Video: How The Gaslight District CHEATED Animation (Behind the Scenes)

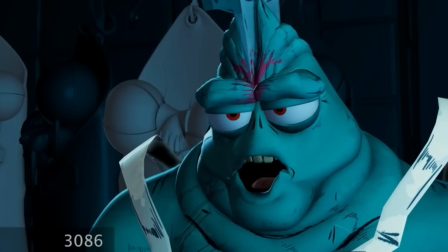(33:01)
So what I did was basically just delete a lot of my keys and stay in poses for even longer and more still.
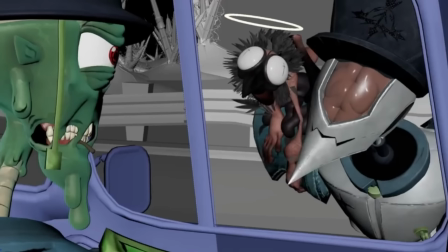(33:10)
On to the next anim set.
We are pleased, and you
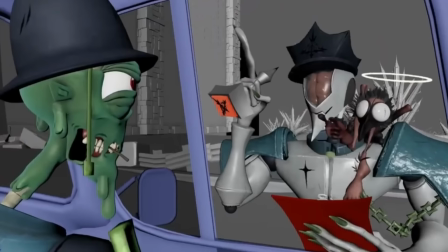(33:18) are a filthy, rancid rotling. You may proceed.
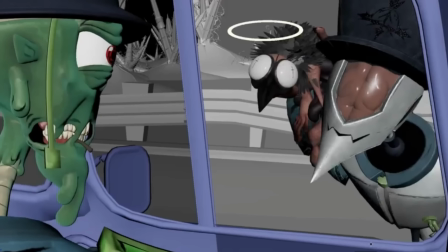(33:25)
So just to start off, I love the voice acting on Diligence here, specifically when he says, a filthy, rancid rotling.
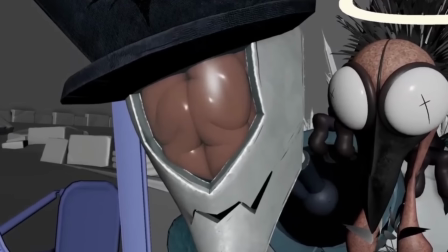(33:33)
It just, I don't know, the delivery on that is great for me.
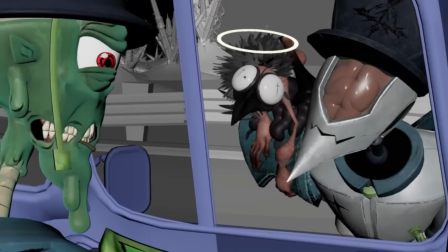(33:37)
So some things I tried to incorporate was the little angel sort of copying what Diligence does here,
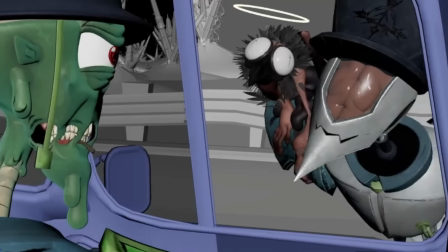(33:48)
just slightly. I think that idea got carried through into other shots, so that's nice.
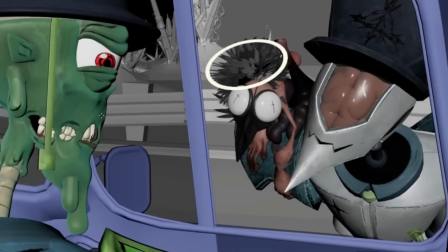(33:53)
There's a bit of cheating going on with Mud's face here. Not heavy cheating, but just it's a sort of thing where it would look awkward when not looking at camera.
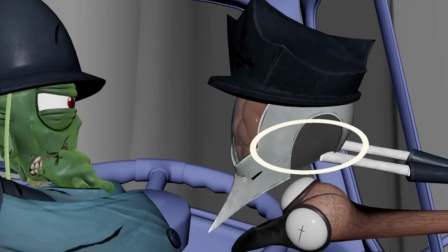(34:02)
This shot here, I actually like how Mud moves back. There was an older pass of it, and it's the same note I got with Ken.
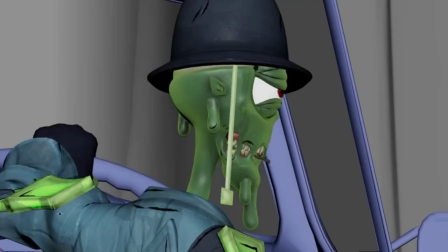(34:11)
Well, a sort of similar one, that it felt a little too perfect, sort of 3D. And the other note was that it almost felt a bit too animated,
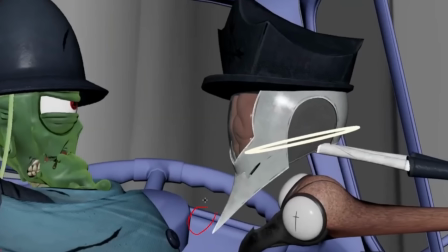(34:20)
because before it had his hand sort of come up in front of his face here, something like this. And Nick's note was it just felt like a bit too much,
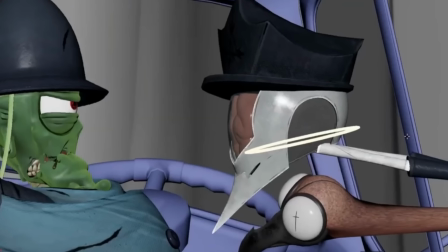(34:35)
so let's hide Mud's arm there And that gives us space for Diligence to get even closer in Mud's face. So a really good note. And let's see if I have the old version. Okay, so I got the old version, and I can see the difference in framing.
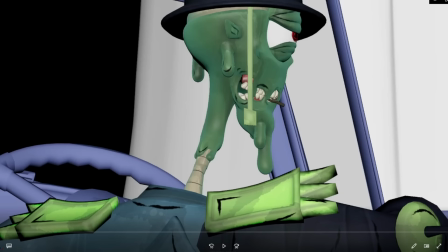(34:50)
Looks like Nick also had me move him closer to center frame, which is a nice note, because it kind of looks weird with him all the way up here, to be honest.
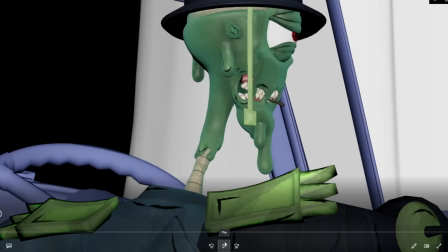(34:59)
His neck feels really long. And if we play it, right, I had the hand come up right in front,
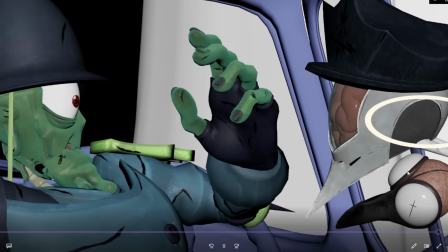(35:09)
which leaves Diligence this like very little space to sort of come in and invade his personal space.
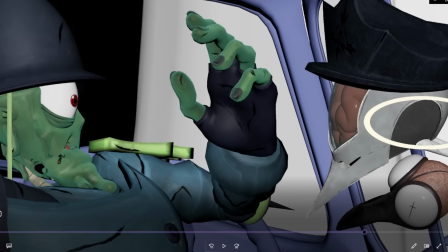(35:16)
So it's a really good note from Nick.
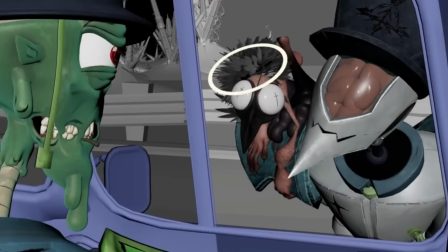(35:19)
Shows strong his vision is, and it shows how good he is at trying to convey an idea, right?
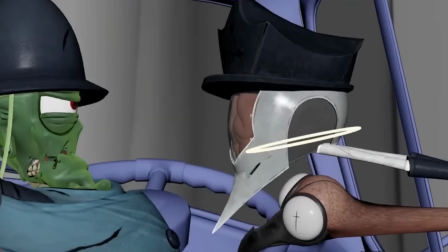(35:26)
We want Diligence to feel like they're invading Mud's personal space. Why not give him more of the screen space? Like I said, I really love the delivery from Diligence here,
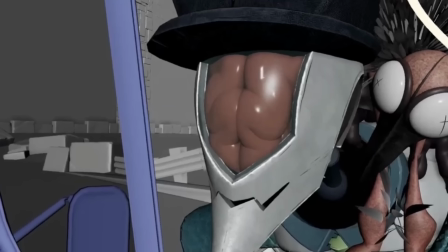(35:36)
and I like the head shakes I had for Diligence to just really show that he's seething with this like hatred for rotlings.
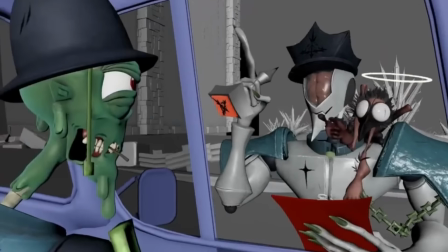(35:45) A filthy, rancid rotling.
Alright, on to the next anim set.
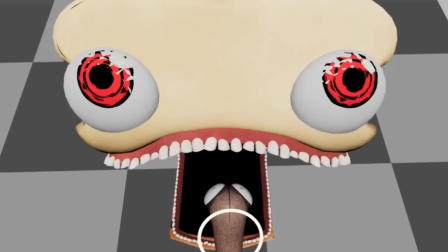(35:52)
This one is where Redhead eats an angel.
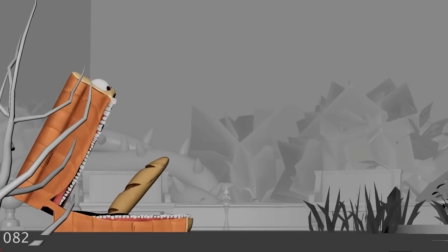(35:59)
The angel landing in the shot here, right?
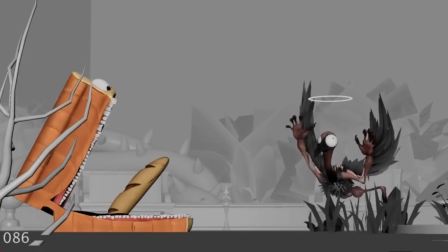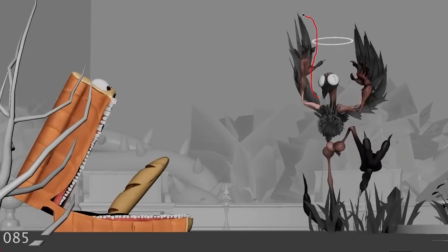(36:08)
It has these wings, but there's actually only two versions of the angel that we have, and that's the winged angel and the non-winged angel. The winged angel doesn't actually have any hands, just wings.
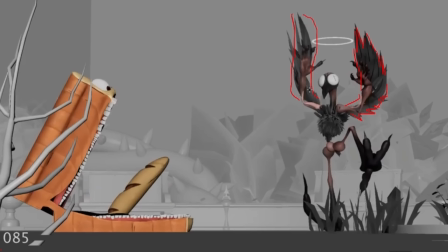(36:27)
So what I had to do for the shot was take the winged angel, put it into the scene, and then sort of rip off its arms, which are its wings, and attach it to the hands here. And you can actually see, if we zoom in, there are two arms here.
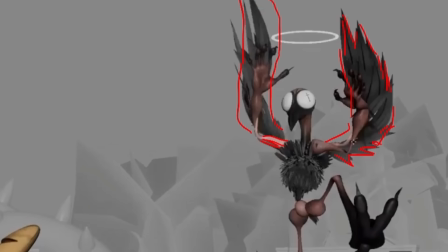(36:44)
Right? Yeah, and it's more apparent right here.
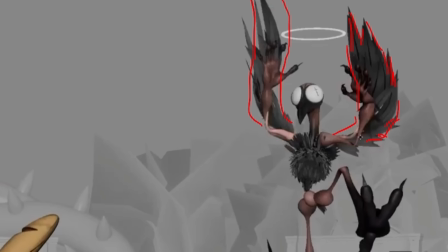(36:50)
Since it's such a quick movement, you know, it's not super noticeable, I hope.
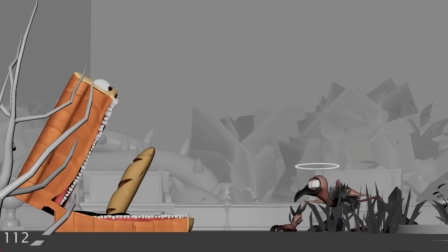(36:56)
And then since I don't have to worry about motion blur or anything on this show, as soon as I'm done with the wings, they kind of just, I think, retreat underground, and I actually have the scene open.
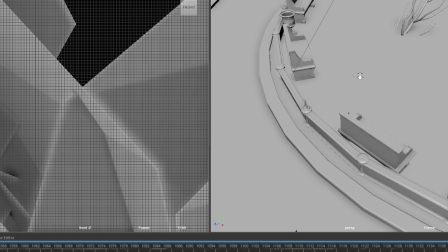(37:07)
So we can take a look. There's the angel.
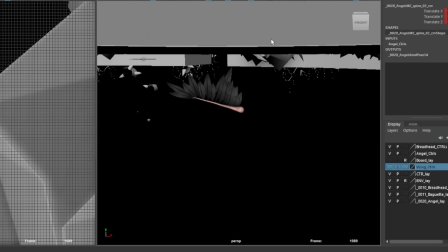(37:12)
And then when the wings disappear, if we look underground, there are the wings.
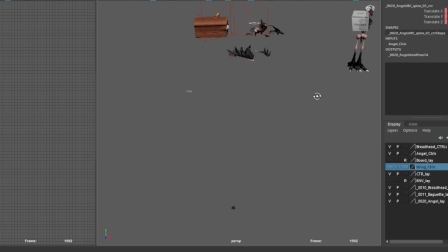(37:18)
And if we look maybe further underground, let's see, it's somewhere in the scene. Ah, it's just standing right here without its arms.
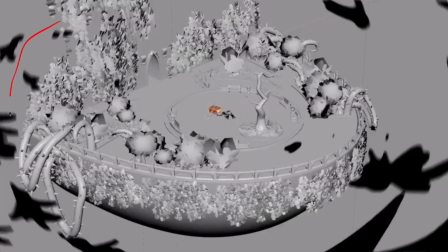(37:29)
Thank you for donating your wings to my shot. This is where these little markings are from the boards. And it's the Angel Storm that I mentioned that I made the loops for.
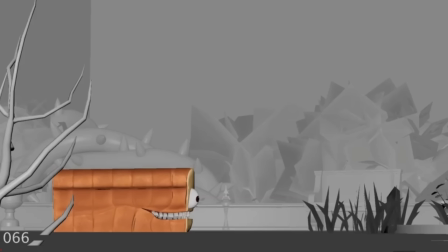(37:43)
These loops. Don't know if they were used, but yeah, that's where the Angel Storm would have been.
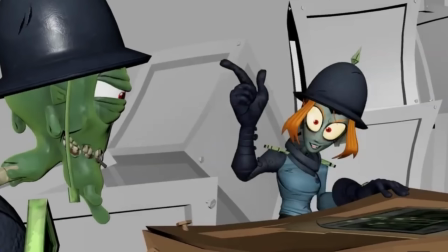(37:49)
This was a little fun thing, this transition, when we were assigning the shot to me and discussing it in a call.
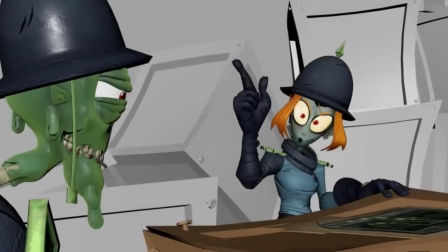(37:57)
There were a couple different ideas on what to do. All we sort of knew at the time was that we wanted some sort of transition using mud. So maybe there was an idea of like maybe him taking a drag of his cigarette and, you know, blowing smoke onto the screen for the transition.
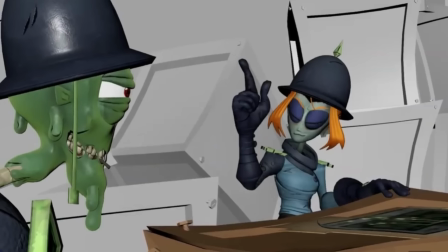(38:13)
What I ended up doing was trying to use Mud's body itself, because there was the other idea of maybe he just walks towards the screen and, you know, as he takes up the whole screen space,
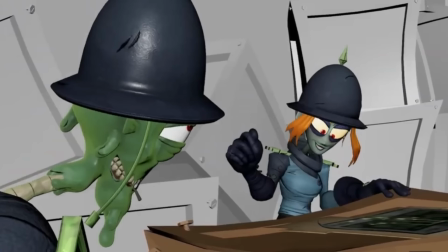(38:25)
you know, we can do like a fade or something. I wanted to try and do a wipe transition.
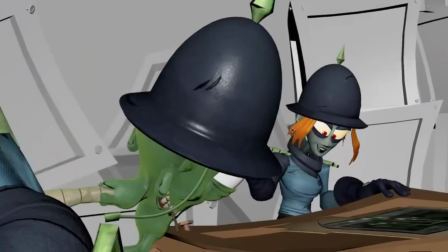(38:30)
So I just had him sort of slither across like a snake.
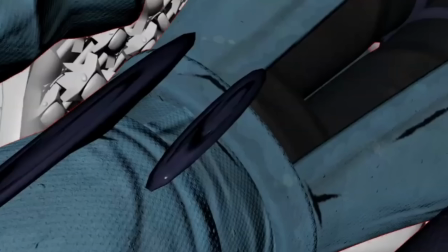(38:40)
And then we would get the next shot, which is not animated by me.
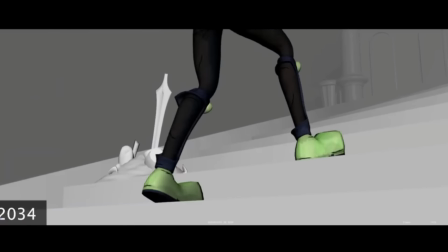(38:44)
Here's the next anim set, and one of my favorites.
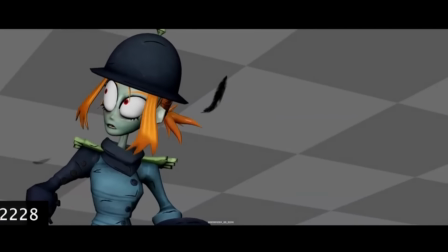(38:50)
And the reason for that is because it's kind of grounded, right?
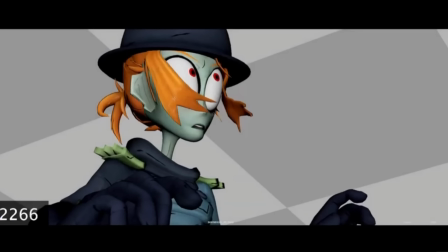(38:55)
It's the more melodramatic moments in the episode, and I don't know, I just really like how it came out.
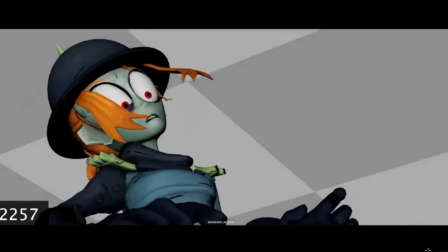(39:06)
Mel getting pushed forward here by the wind is actually another cheating to camera moment, and I'll show you what that looks like outside of camera in a moment.
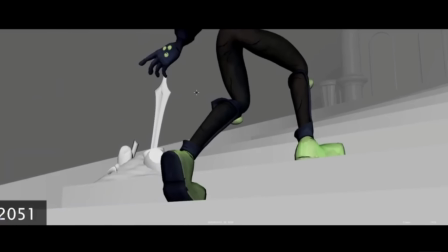(39:14)
I just want to mention this little hand gesture here, I believe was inspired by, and I'm bad with video games, Nick mentioned it to me, it's Elden Ring, or is it Dark Souls? It might be Dark Souls. Gamers, any gamers out there, comment down below, what's the reference?
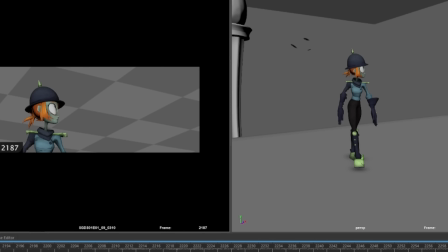(39:33)
Something with a bonfire. Okay, here's the shot. right? And there's cheating even on a simple level.
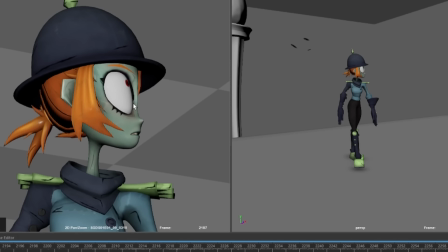(39:39)
I drew upon the experience that I gained from prior sequences, right?
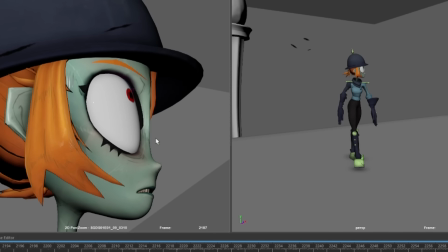(39:43)
And I mentioned how Mel's eyes would normally bulge out in front of her face line here. So, like I did earlier, I pushed her eye back. I also posed her lashes so they were clearly silhouetted toward camera.
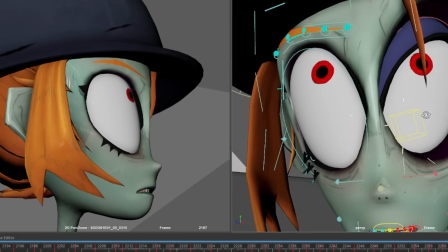(39:57)
And so what her face looks like from outside camera view is both eyes pushed back,
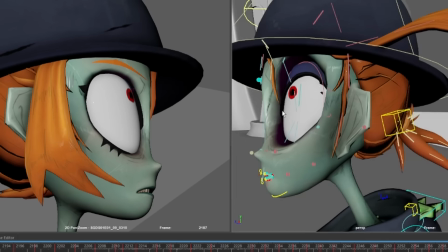(40:03)
but the one outside of camera really far pushed back, just so we don't see it, right? Because if it's at its default spot, I believe, yep, we see it. We don't want to see that.
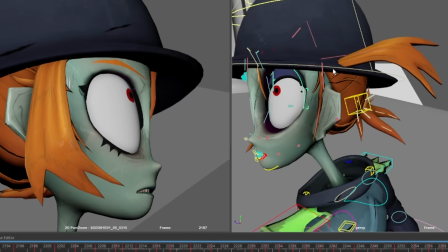(40:14)
Same with her hair here that's away from camera.
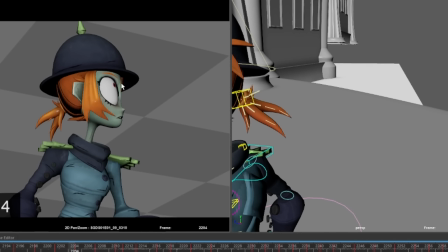(40:18)
With acting, I mentioned in my prior video about getting hired by Glitch
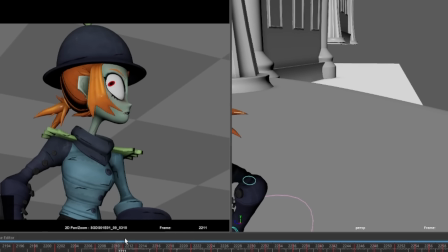(40:26)
that often we lead with our eyes, so I had her eyes dart towards what she's hearing first,
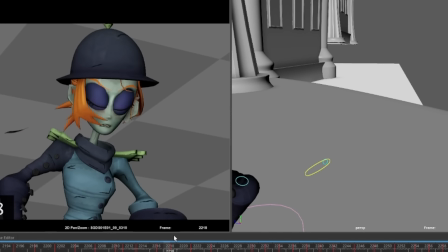(40:32)
and then the rest of her body follows,
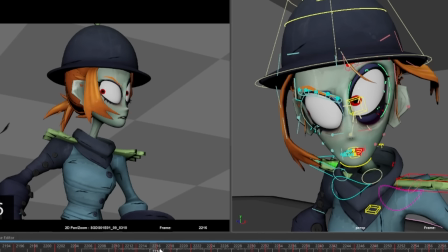(40:36)
and then I slowly try and shift her eye back into its place over a few frames, just so it's not broken from there.
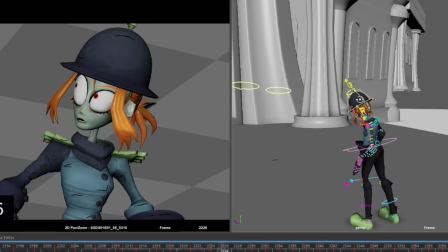(40:47)
These feathers were also hand animated by me.
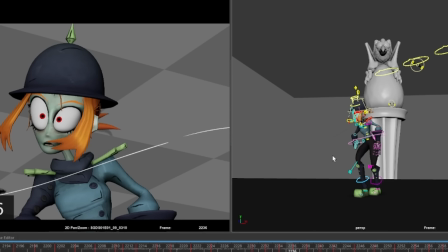(40:52)
And now here's where a bit more aggressive cheating happens, right? I wanted to, with this pose, and you can see it here,
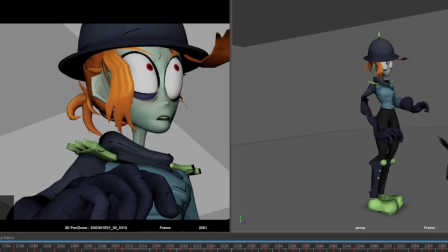(41:01)
I wanted to cheat her hand more close to the foreground.
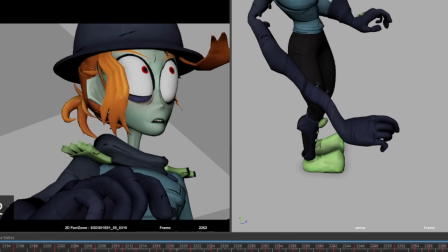(41:08)
So her arm is stretched out and distorted to try and make it appealing to camera.
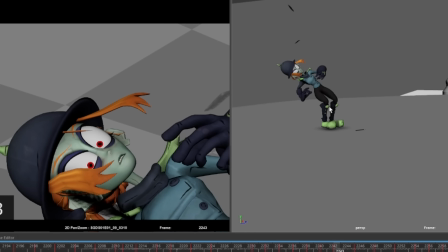(41:15)
With stepped animation, the character is held, stays in the same pose for multiple frames.